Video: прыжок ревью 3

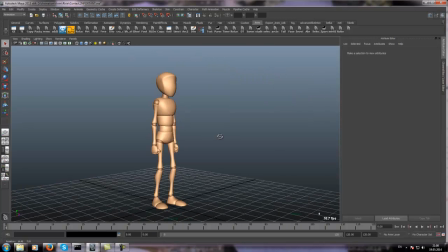Привет! Давай от каменьщи твою работу. Первое. Поза. Скучная.
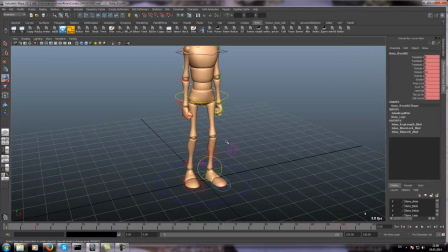Скучная-скучная поза. Полная симметрия. Не делай таких поз. Не делай более интересные позы. Вот, смотри, вихрен, у него тело как палка.
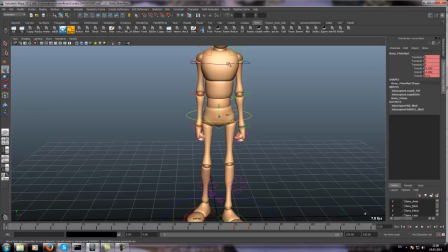Делай интересно.
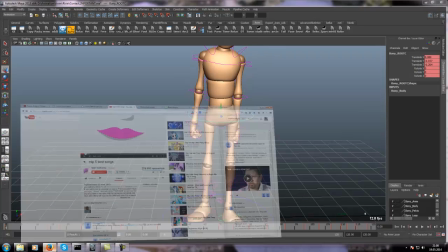Размести где-нибудь здесь вес. Сейчас, секундочку. А-а-а.
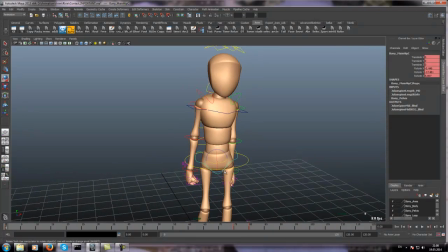Потом, смотри, поставь, так, тело, так, тело,
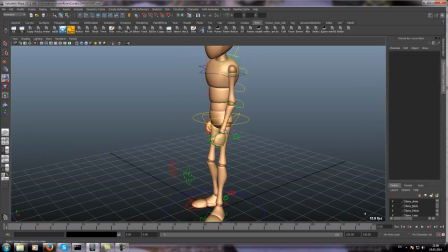может, немножко согни, то есть сделай его интересно, он сейчас у тебя стоит такой симметричный солдат, не надо его солдатом делать. Ну, на, больше, конечно, на меня не вносить, не в ли я внес, то есть он слишком симметричный, это во-первых.
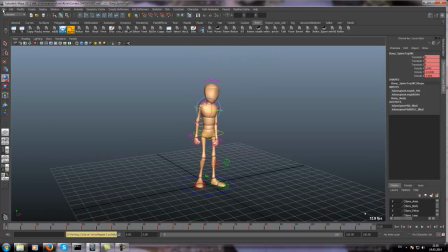Во-вторых, поставь камеру, анимируй под камеру. Ладно, погнали дальше.
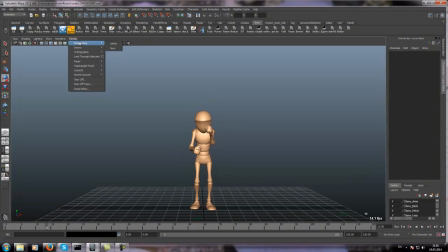У тебя тут есть камера? Нет, ты не на камеру не веришь. Смотри. Так. А. Давай ещё раз посмотрим.
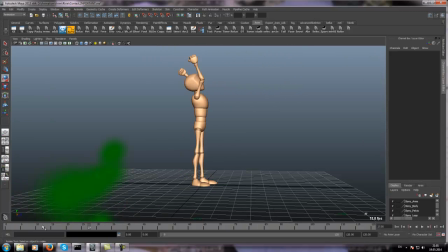А, я в обратную сторону. Смотрю. Ну, во-первых, вот он типа заряжается энергией, да, какой-то. Для чего вот это за жест? Мне, допустим, вот этот жест не понять.
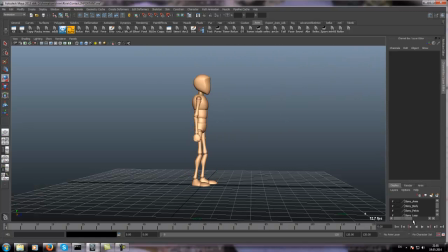То есть, не совсем понятно, зачем он делает вот этот начальный гест. То есть, ну ладно. Смотри. Хотя, всё очень равномерно. Надо играться с таймингом. Блин, это что такое?
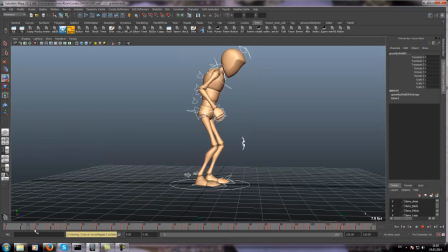А, надо играться, грубо говоря, с таймингом сцены. Он у тебя медленно входит в позу, вот, видев, медленно-медленно. Я бы ускорил вот этот момент Я бы Ввел его в позу быстрее
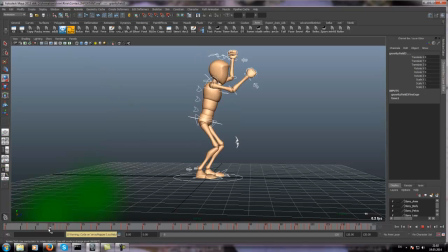Вот здесь его подержал бы В позе вот это еще внизу Потом бы раз резко вверх Потом быстрее перевел бы его в это положение
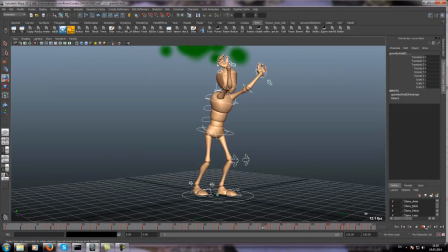Слишком, слушай, очень много надо поровить Ну, просто очень много Начиная с того, что у тебя очень равномерно двигается
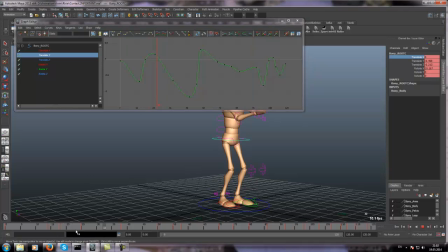таз вот по этой оси то есть грубо говоря у тебя вот вих тут точка и тут и просто вот такой переход с позы в позу равномерный ты компьютеру отдал
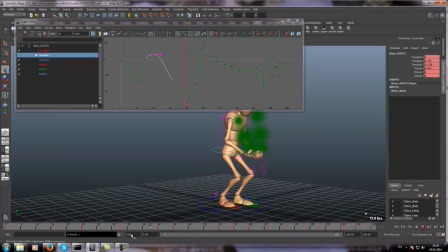всю работу неправильно то есть если он присел где-нибудь то надо подержать его в приседе подержать вот ты посмотри как ты сам двигаешься Ты же не равномерно переходишь из позы в позу. У тебя переходы быстрее происходят.
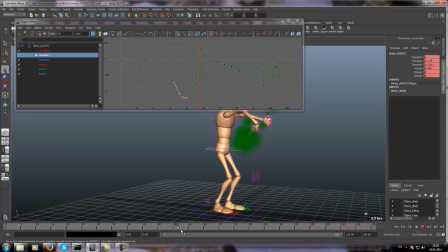Блин. Извинись. Ты в паузах стоишь. А у тебя все очень равномерно. У тебя тут в позу равномерно вошел. Вышел из нее. Никаких акцентов. Ничего. Убивает равномерность.
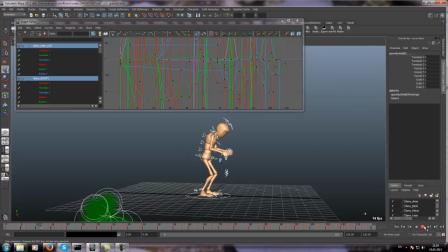И сними видеореференс. Работай по нему. Точнее, или хотя бы Основывайся на нем
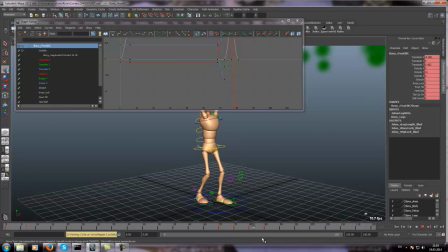Хотя бы тайминг с него возьми То есть, ну Понимаешь, я, конечно, могу покритиковать То, что тут, допустим Вот он Делает шаг, что здесь Вес сюда не перенесет
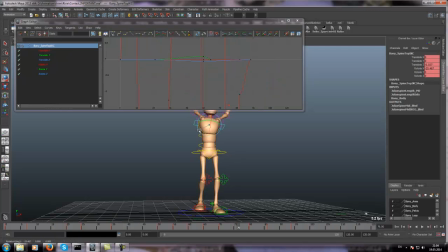Бедра вот так не работают Спина чуть сюда не наклоняется Но это все бесполезно Тут надо именно работать Над над таймингом сцена над действиями хотя очень все равномерно я
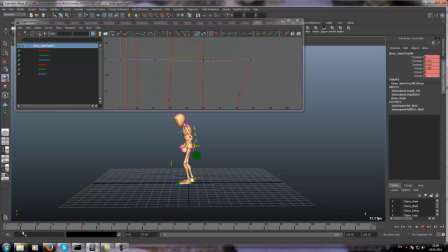не говорю что везде надо вот там чтобы резко было но хотя здесь равномерного шоу здесь равномерно здесь вот вот с ударов ушло равномерно здесь равномерно
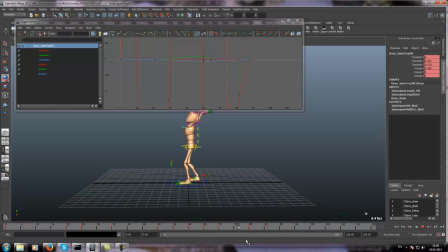здесь резко движение не спорю я очень-очень все такое равномерное У тебя, как сказать Одинаковое все То есть одинаковый тайминг Нет контраста никакого
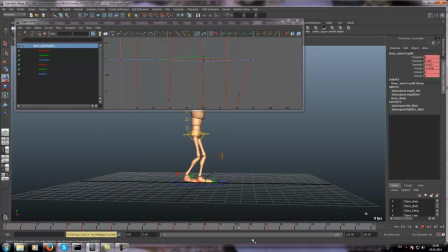В этом все Ну давайте теперь, ладно Детали, пройдешь Вот нога, допустим, у нас есть Смотри Во-первых, у тебя сейчас поза Попробуй сам в такую позу встань В ней очень сложно Находиться,
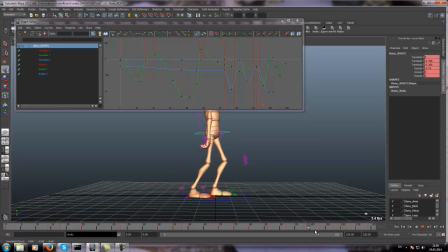она Инбалансная почти И ты сейчас пытаешься сделать шаг из такой позы еще. Это во-первых. Во-вторых, ты ногу отрываешь. Смотри, она не будет так отрываться.
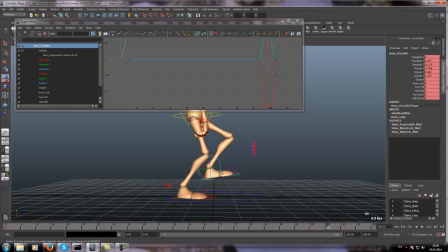Если мы встанем, она отрывается постепенно. Вот так. Во-вторых, мы не задираем так сильно ноги. Понимаешь? Я бы, допустим, тут поддержал бы еще. Вот так,
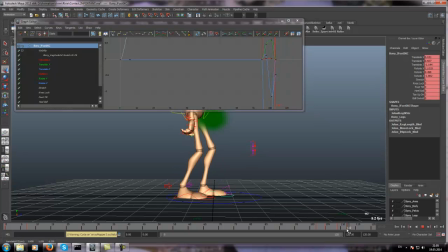вот так, да, и, допустим, я сделал бы вот такой, а, ты как бы ногу приподнимаешь, тогда можно, блин, мне поза не нравится вообще ноги, какая-то некрасивая здесь пуза получается, как-то,
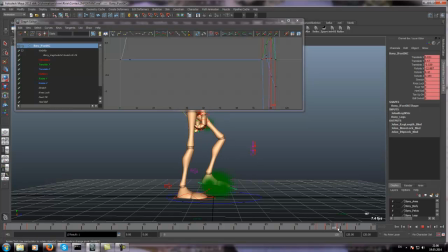типа он притопывает, да, Но тогда надо быстрее, тайминг надо ускорить. Надо вот так.
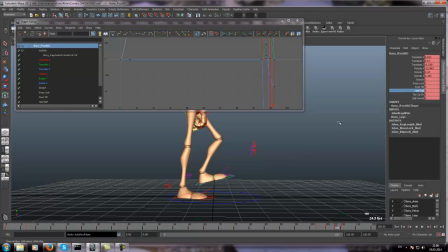Тут ещё можно с носочком поиграться. Интересно, где тут носочек. Там оверлап носка сделать. Вот такой вот. Но опять же, смотри, вот у него сейчас поза.
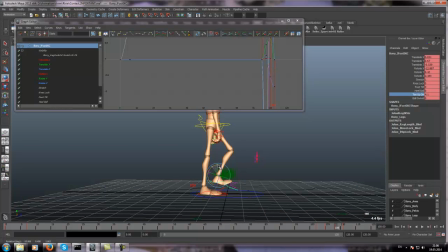Вот это. Нога очень некрасиво смотрится. Она где-то вот здесь, где-то вот так давно. То есть, допустим, у меня очень некрасиво нога смотрится.
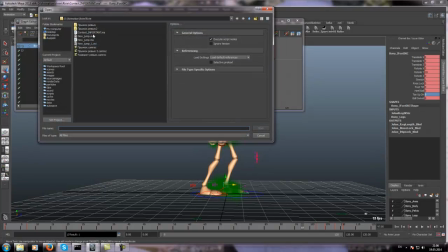Дай-ка я сцена перезагружу, чтобы понять вообще, что ты хотел показать.
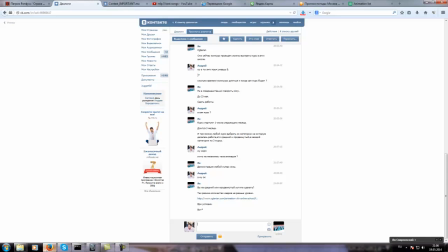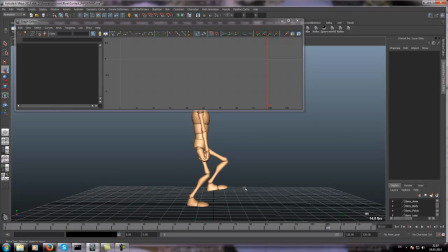Ну, блин, вот сейчас у него баланса в теле нет. Смотри, как я это определяю. Вот видишь, где твоя колено и где твоя нога? У тебя колено чуть ли не выходит Заново Попробуй сам так встань Вот здесь у тебя баланса в теле нет
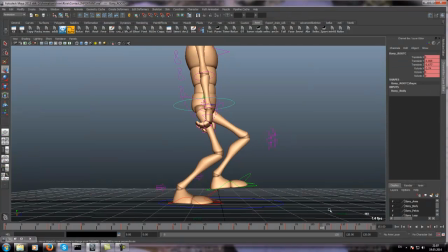Перц просто ебнулся Если ебнулся ему было бы очень сложно в этом стоять Лучше вот где-то вот так
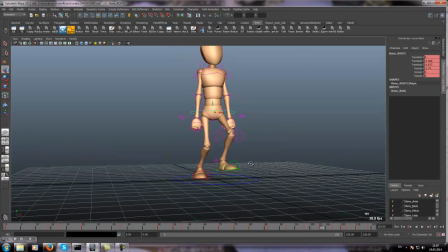Потом не совсем понятна мысль Зачем его ты подсаживаешь на этом движении Если он ногу приподнимает Если ногу приподнимает Не надо его подсаживать И когда он приподнимает, тело должно быть в балансе. То есть, вот здесь вот, то есть как бы вот он приподнимает.
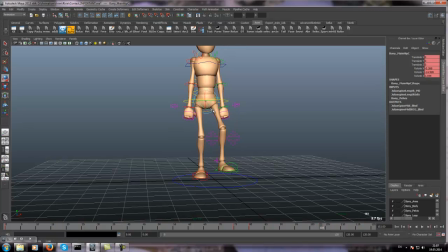И вес переносится сюда. Бедра можно вот так вот или вот так вот. Смотря как много синодизирует там.
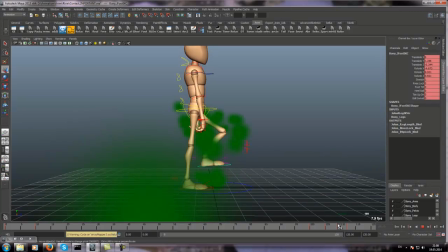Вот он. Вот, смотря опять же, зачем ты тело отпускаешь в токсин. Ты попробуй сам притопни.